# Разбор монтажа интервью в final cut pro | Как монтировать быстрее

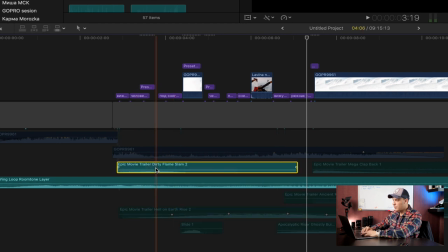[8:03]
Жуткий гул. Параллельно с этим к нему потом добавляется еще один такой звуковой эффект
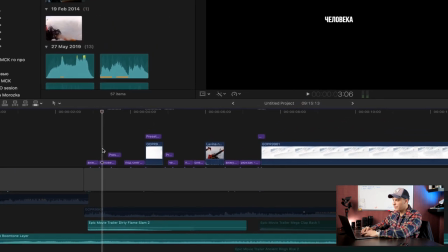[8:14]
Как раз под фрагмент, когда идет титр со словом «человек»
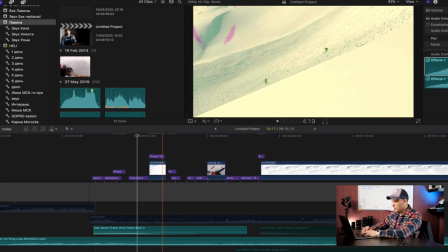[8:23]
Я использую вот такой звуковой эффект Дальше к нему подключаются еще какие-то эффекты Кто-то вам напросил аудиопак Пока не могу его скинуть Скину попозже
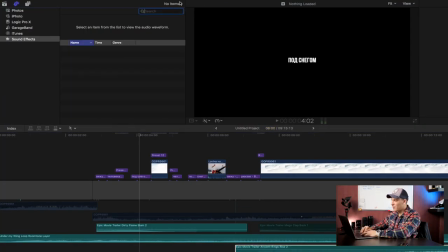[8:37]
Просто обзавелся тут недавно интересным паком звуков Этот пак платный
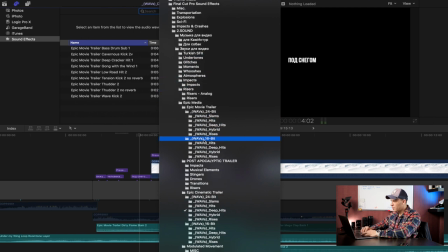[8:41]
За него сколько-то нужно заплатить денег Вот Epic Media называется И в нем очень много таких подпапок Разные очень интересные звуки
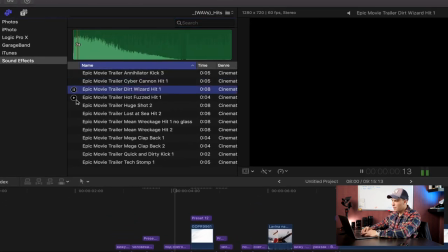[8:54]
Какие-то хиты Да, рейзеры очень интересные, гулы Это все нужно, можно и нужно использовать в своих видео В общем,
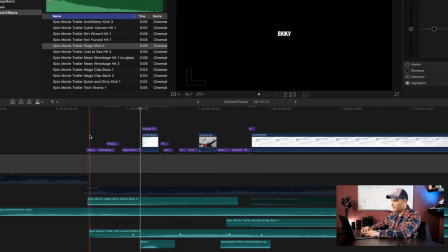[9:04]
у меня идет титр, стандартный титр, шрифт BeBass,
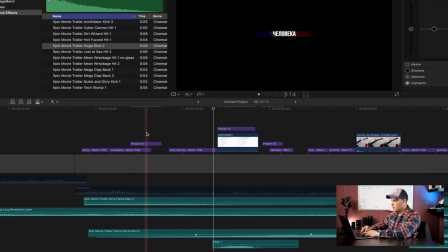[9:11]
вижу человека, да, и здесь я использую вот такой пресет,
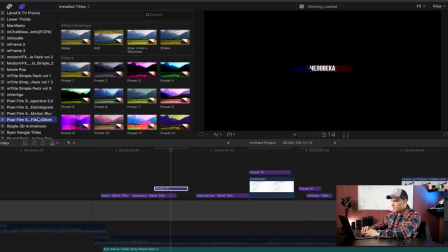[9:15]
он от Pixel Film Studio, у меня есть несколько купленных, да, плагинов, ну,
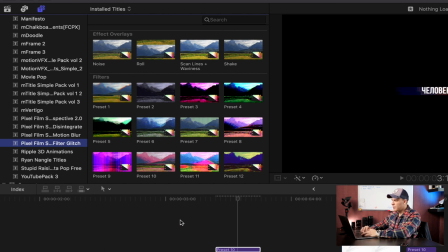[9:21]
пресеты, плагины, как они правильно называются, и в основном я их использую для перехода на титры, это очень удобно сделать, потому что,
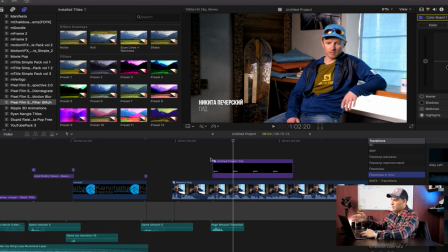[9:29]
получается, я представляю гида титром,
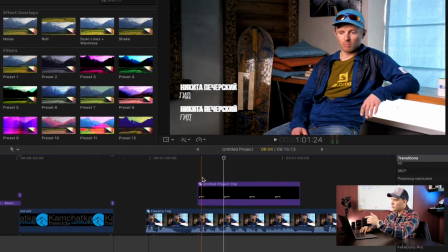[9:33]
да, И у меня вот этот титр так как бы дергается, подскакивает Для того, чтобы это сделать,
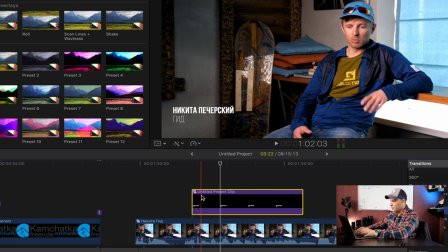[9:39]
вот я сейчас покажу,
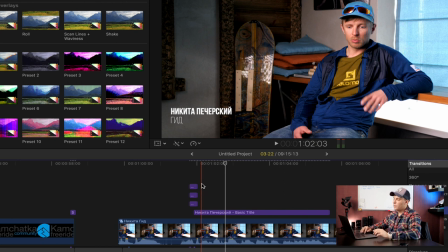[9:40]
раскомпоную клип Если бы я его не убрал в компаунд клип и применил бы его просто к титру То у меня дергалась бы вся картинка
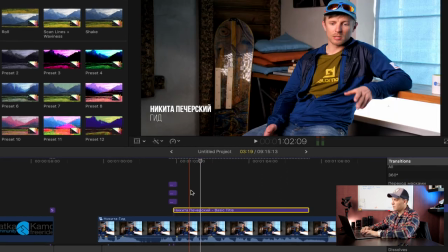[9:49]
Видишь? Это очень важно Если бы я использовал переход из этой вкладки к титру
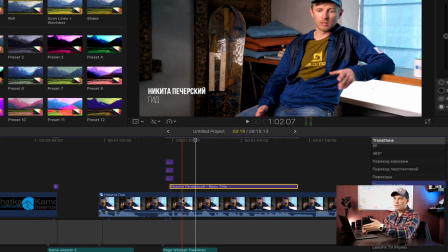[9:56]
У меня то же самое бы Все вот это дергание переносилось бы на клип, который ниже под титром Для того, чтобы это избежать,
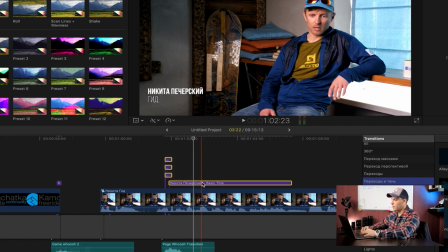[10:04]
мы весь этот переход прячем в Compound Clip. Правой кнопкой New Compound Clip.
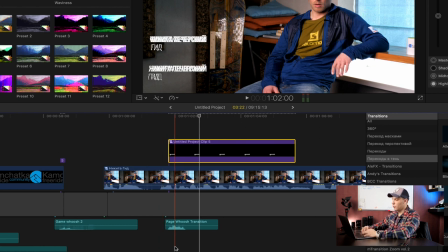[10:11]
Окей. Таким образом эффект применяется только лишь к титру, а не к клипу. Очень хорошо, если ты подзвучиваешь свои титры каким-то звуковым эффектом. То же самое. Заканчивается этот шот тем, что я использую звуковой эффект Razer.
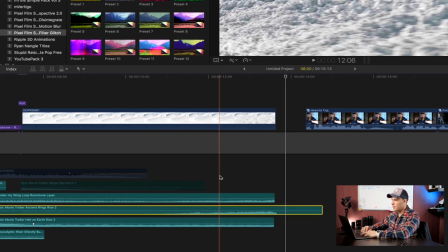[10:27]
Это тоже один из моих любимых приемов. Закончить какой-то определенный фрагмент.
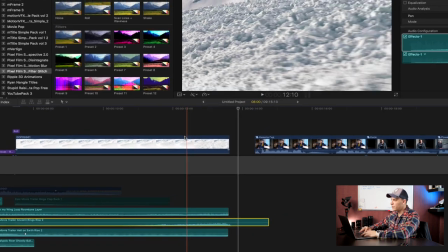[10:31]
Здесь он как раз подходит, потому что камера уходит вниз и идет такой смаз на лавину, на снег.
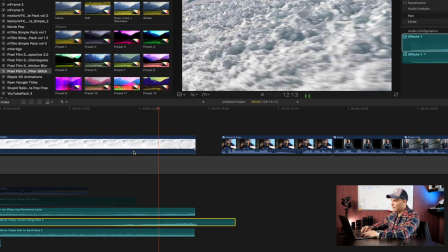[10:38]
Ну, мне показался-то очень интересный такой шот. И как будто бы выключили свет, да?
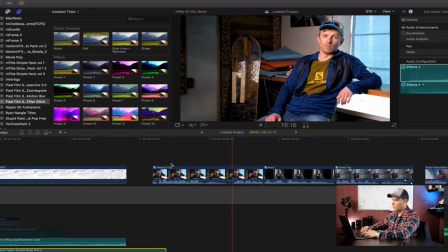[10:45]
И дальше Гит нам... Лавина, человек, кто-то умереть. И дальше Гит нам говорит, ну, какие-то последствия. И вот они говорят об этом, и нам как будто бы уже интересно, что будет дальше. Ну, я надеюсь, да? Вот здесь как раз я начинаю использовать то,
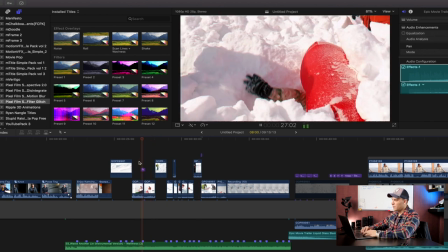[10:58]
о чем я говорю. идет какая-то суетная суетная нарезка кадров очень короткие фрагменты
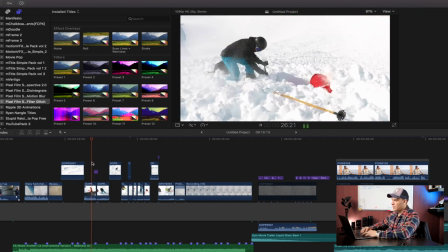[11:06]
я использую здесь нет переходов никаких все
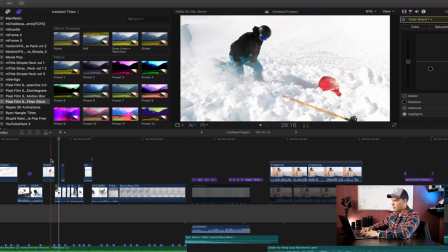[11:11]
делается чисто склейками здесь
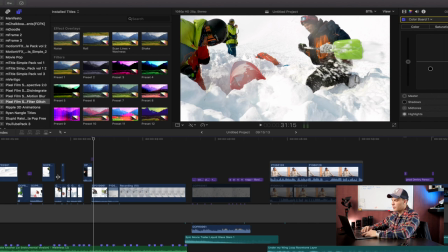[11:18]
я использовал просто кусок дергания камера для того чтобы создать такую
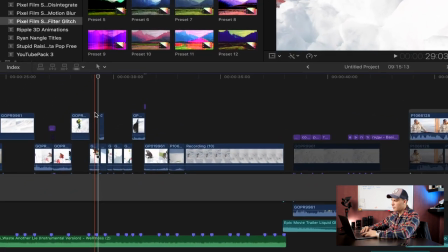[11:24]
нервозность просто дернулась камера и я вот я его это использовал
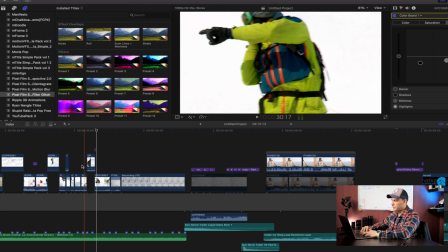[11:30]
здесь Здесь этот шот,
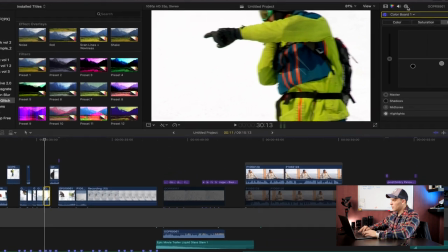[11:34]
это все шоты сняты в 4К, и он у меня очень сильно заскейленный,
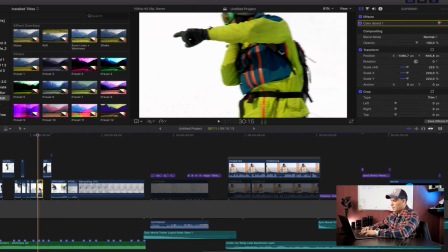[11:40]
в 223%, и мало того, что он у меня заскейленный, так я еще и...
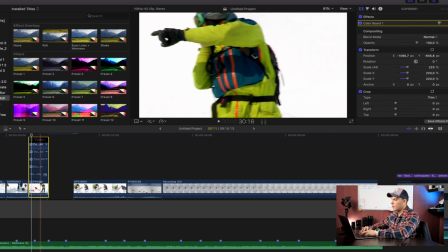[11:46]
А, ну здесь просто камера уходит в сторону, да.
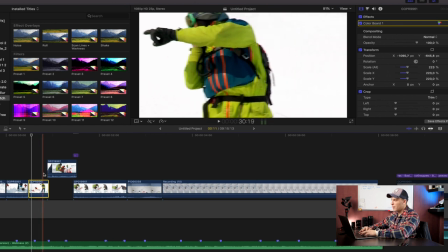[11:49]
И в следующем шоте я как бы продолжаю движение слева направо, и дальше камера продолжает также двигаться слева направо,
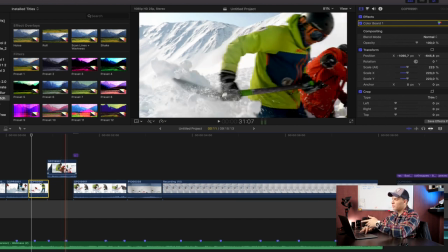[11:56]
И помимо того, что двигается камера, так еще и кися делает движение лопатой слева направо Вот,
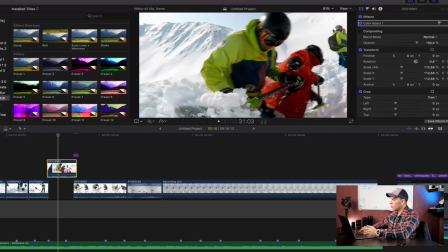[12:05]
но это у меня был статичный шот Он тоже снят в 4К и очень мощный, ну не мощный, но он прилично застеленный на 112% И здесь для того,
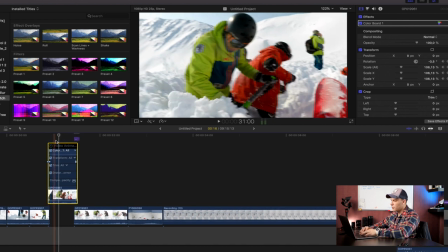[12:16]
чтобы добиться такого эффекта, я делаю смещение слева направо,
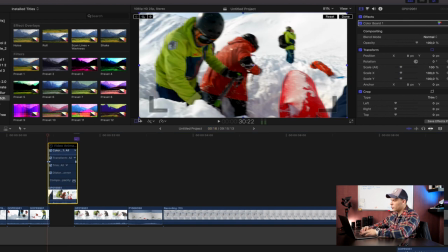[12:21]
да, или справа налево Нажимаем вот сюда, здесь ставим точку ключевую В общем, да, ставится ключевая точка, ставится она либо здесь,
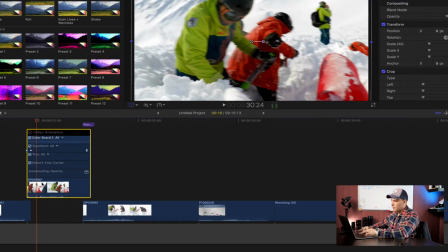[12:31]
либо вот здесь можно поставить. И если развернуть клип, она появляется в месте, где у нас был скиммер.
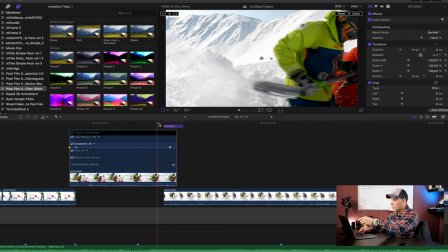[12:39]
Скиммер, это красная палка. Все, дальше мы передвигаем, смещаем скиммер и ставим конечный шот, который нам нужен.
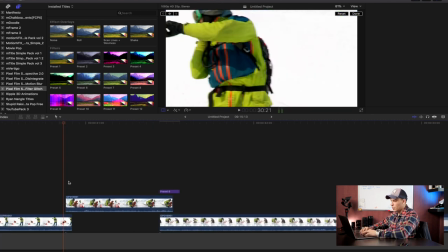[12:47]
Вот, в данном случае он у меня здорово смещен влево. Таким образом, мы получаем движение камеры слева направо.
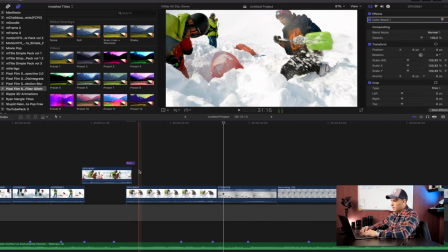[12:52]
Чик. Здесь у меня просто тоже скейл, отъезд камеры Мы копаем Идет напряженная музыка И дальше вот интересный момент, ну как я считаю,
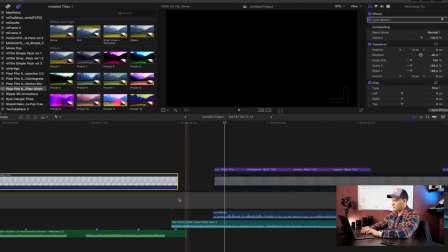[13:03]
как закончить Ну как резко оборвать музыку Да,
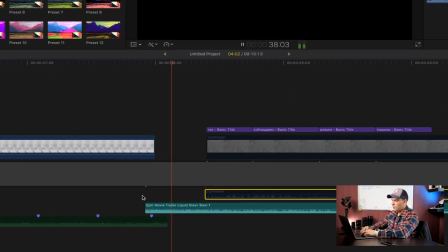[13:08]
я использую тоже звуковой эффект Такой хит разбивающегося какого-то Типа какое-то разбивающееся стекло или что-то такое И
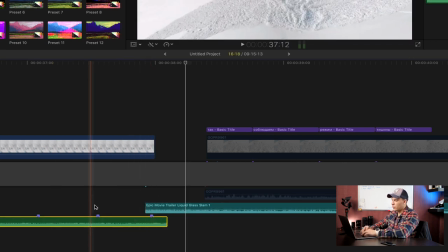[13:20]
он у нас приходится как раз на ударную ноту в гитаре Типа играет гитара
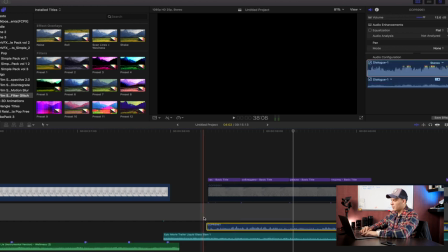[13:26]
Все, и дальше резко опять начинается какая-то суета Идут титры,
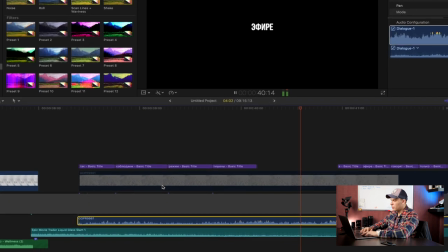[13:34]
гид что-то говорит
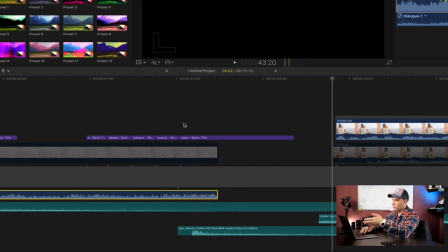[13:37]
И опять же заканчиваю смысловую нагрузку в титрах таким интересным звуком Как будто бы ударили по бутылке в тишине Я очень люблю такие звуки. Иногда мне кажется даже, что я перебарщиваю с ними.
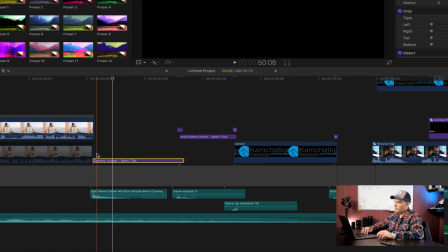[13:53]
Ну и, собственно, название фильма «Лавины сходят». Титр также подзвучен таким вот хитом.
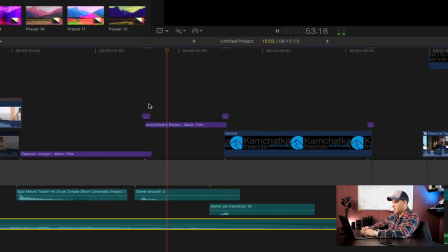[14:00]
Называется он «Импакт». Ну и дальше я представляю себя и компанию, с которой я работал.
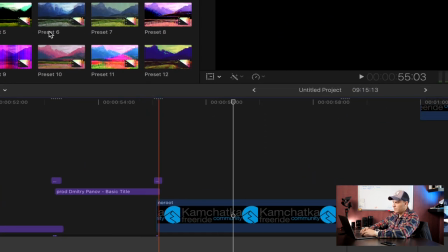[14:09]
Также использую на титре «Переход» от Pixel Film. Ну и дальше у меня начинается уже повествование.
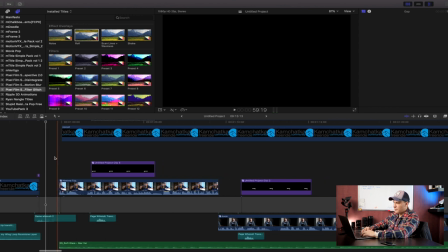[14:18]
Я не знаю, здесь, наверное, особо ничего интересного нет.
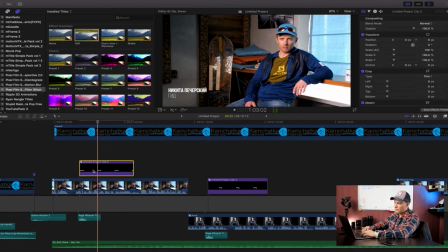[14:25]
Ну, наверное, разве что использование вот компаунд клипа, объединение звуковой дорожки и видеоряда и вот использование такого эффекта.